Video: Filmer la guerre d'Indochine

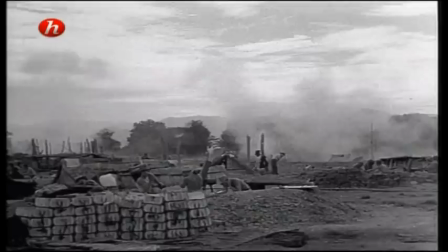[46:34]
À la grande surprise des Français, c'est un déluge de feu qui s'abat sur eux.
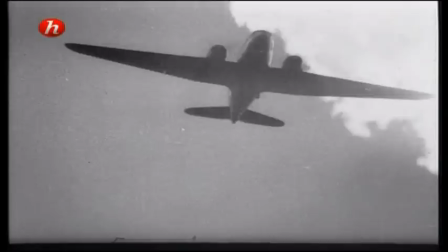[46:42]
Bientôt, la piste d'atterrissage est inutilisable. Les 10 000 hommes sont désormais coincés.
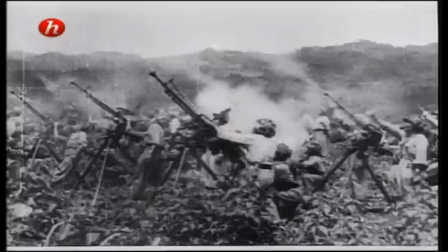[46:48]
Ils ne peuvent compter que sur les parachutages de renforts et de munitions. Mais les caprices de la météo et les tirs de DCA de l'ennemi rendent ces parachutages compliqués.
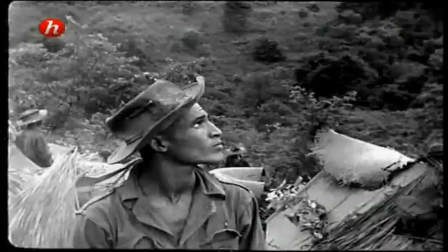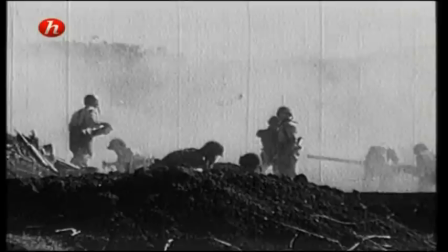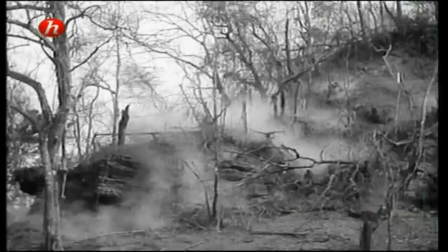[47:08]
De ces deux mois d'enfer qui rappellent les pires heures de la guerre des tranchées, où l'on se bat dans des trous d'obus,
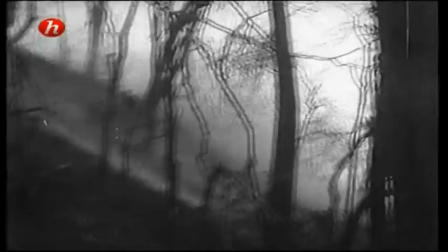[47:14]
dans la boue, au corps à corps parfois, il n'existe pas ou peu d'images françaises.
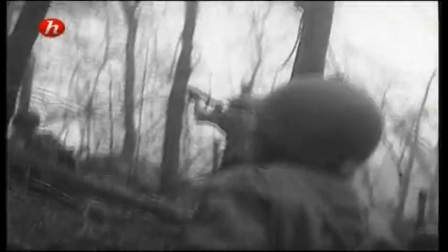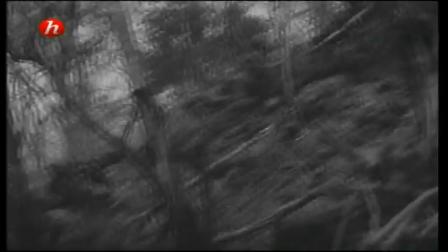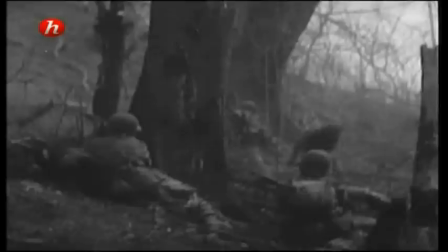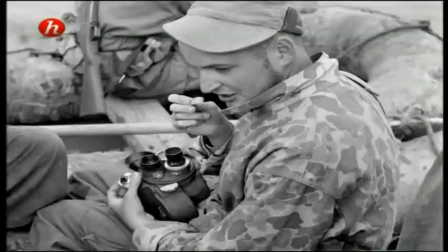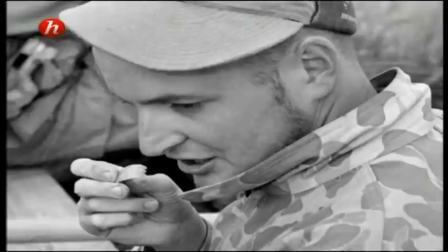[47:43]
Blessé dès les premiers jours de l'attaque et amputé de la jambe droite, le cinéaste André Lebon est évacué par avion avec son matériel.
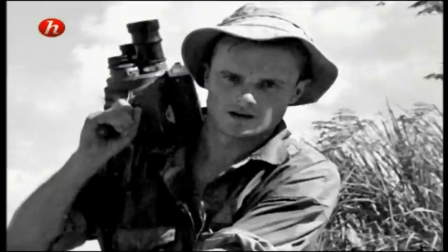[47:54]
Le photographe Raymond Martinoff est tué pendant les combats.
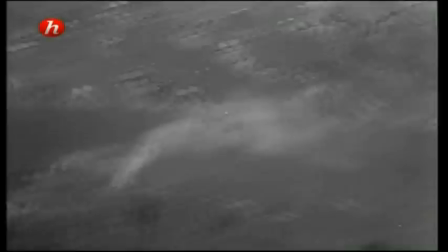[48:01]
Mais Pierre Schoendoerfer, bien que blessé par balle le 8 mars 1954, se fait parachuter le 18 mars avec une vague de renfort.
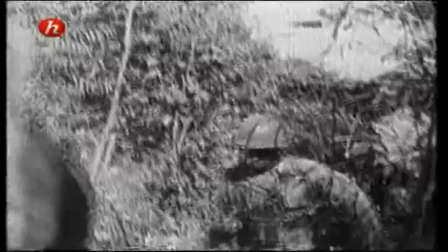[48:09]
On lui dit que l'affaire est pliée et que le camp retranché est condamné. Mais il ne veut rien savoir.
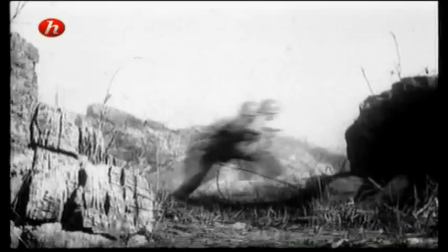[48:14]
On me disait « c'est foutu, n'y va pas », mais il fallait que je sois là.
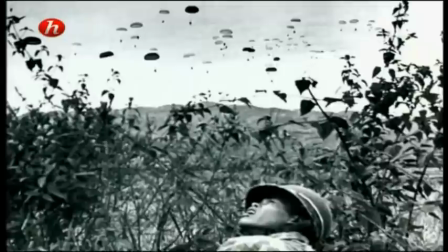[48:20]
Tenant sa caméra comme une mitraillette, selon l'expression du colonel Langlais, il veut en être.
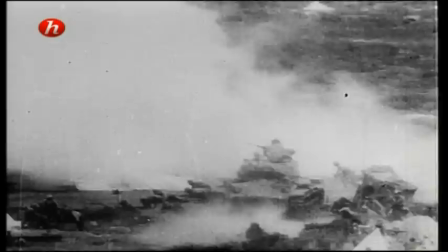[48:25]
Témoigner. Pour être avec eux jusqu'au bout dans l'épreuve.
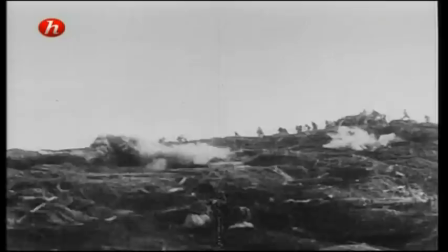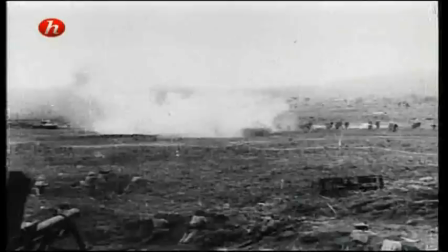[48:34]
N'est-ce pas enfin la grande bataille frontale entre les deux armées? Celle que les Français attendent depuis si longtemps?
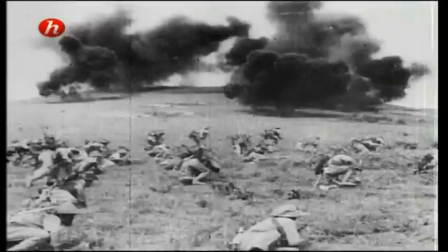[48:41]
Jusqu'au 7 mai, à 17h30,
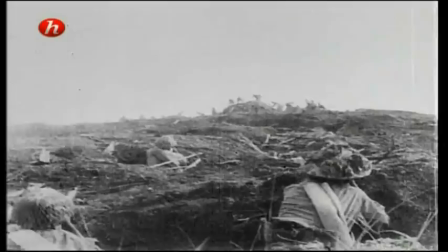[48:43]
il n'a cessé de filmer l'épouvantable bataille de Dien Bien Phu et la résistance désespérée des Français dans une situation intenable. Mais comme un soldat avec son fusil,
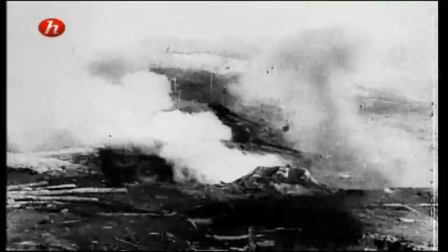[48:55]
Schoendoerfer doit détruire sa caméra et ses films pour qu'ils ne tombent pas entre les mains de l'ennemi, ne conservant que quelques bobines qui lui sont finalement confisquées.
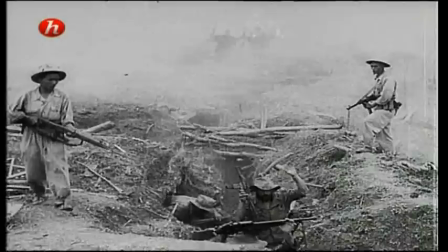[49:02]
Et l'on doit se contenter de ne voir la bataille qu'avec les yeux du vainqueur, ceux du Viet Minh.
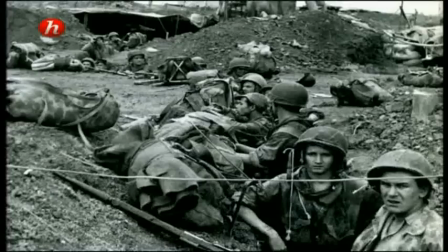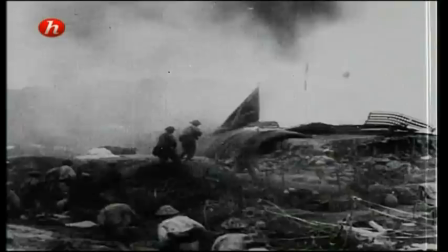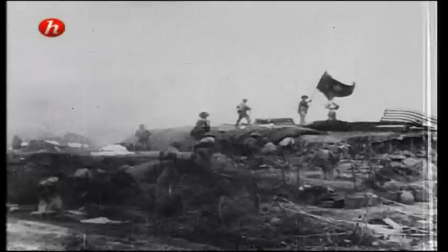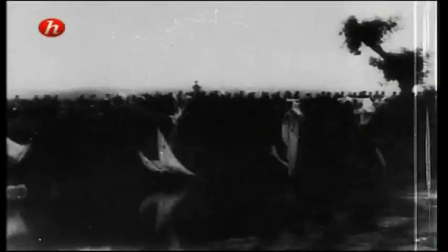En réalité, ces images n'ont pas été tournées pendant le combat.
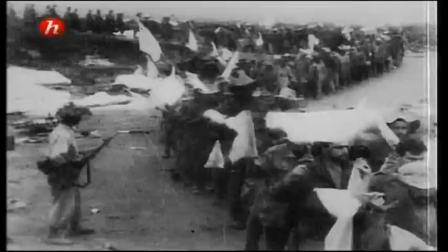[49:37]
Ce sont des reconstitutions, des compositions théâtrales qui doivent servir à vanter l'héroïsme des Vietnamiens et à célébrer la guerre populaire.
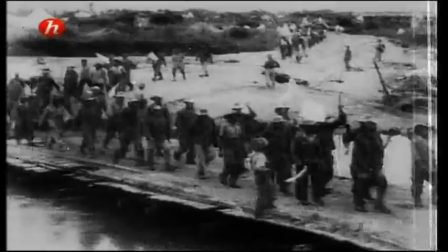[49:45]
Derrière la caméra, un maître du film de propagande, le cinéaste soviétique Roman Karmen, celui-là même qui a couvert la bataille de Stalingrad ou mis en scène la prise de Berlin.
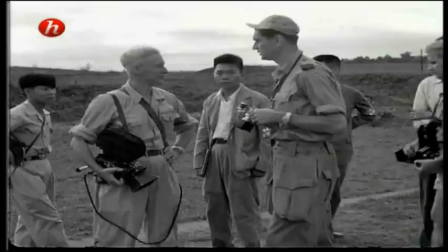[49:58]
Appelé pour célébrer cette nouvelle victoire du communisme, il connaît son métier.
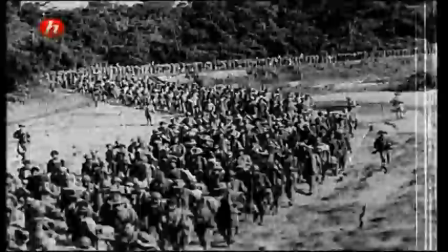[50:05]
Il fait par exemple évoluer en forme de S les colonnes de prisonniers français pour donner l'impression d'un flot continu de captifs.
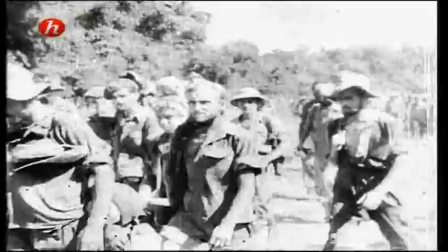[50:11]
Il avait déjà fait ça en 1943, à Stalingrad, avec les colonnes de prisonniers allemands.
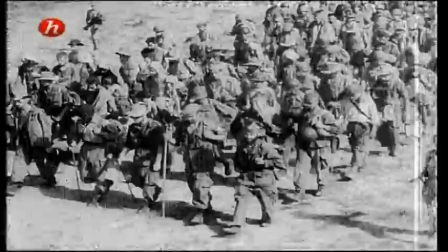[50:17]
Peu de gros plans chez lui, l'héroïsme n'a pas de visage. C'est le peuple, collectivement, par son endurance et sa détermination, qui a gagné la guerre.
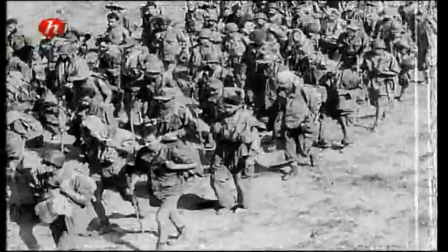[50:26]
C'est ce qu'il entreprend de montrer dans ses films.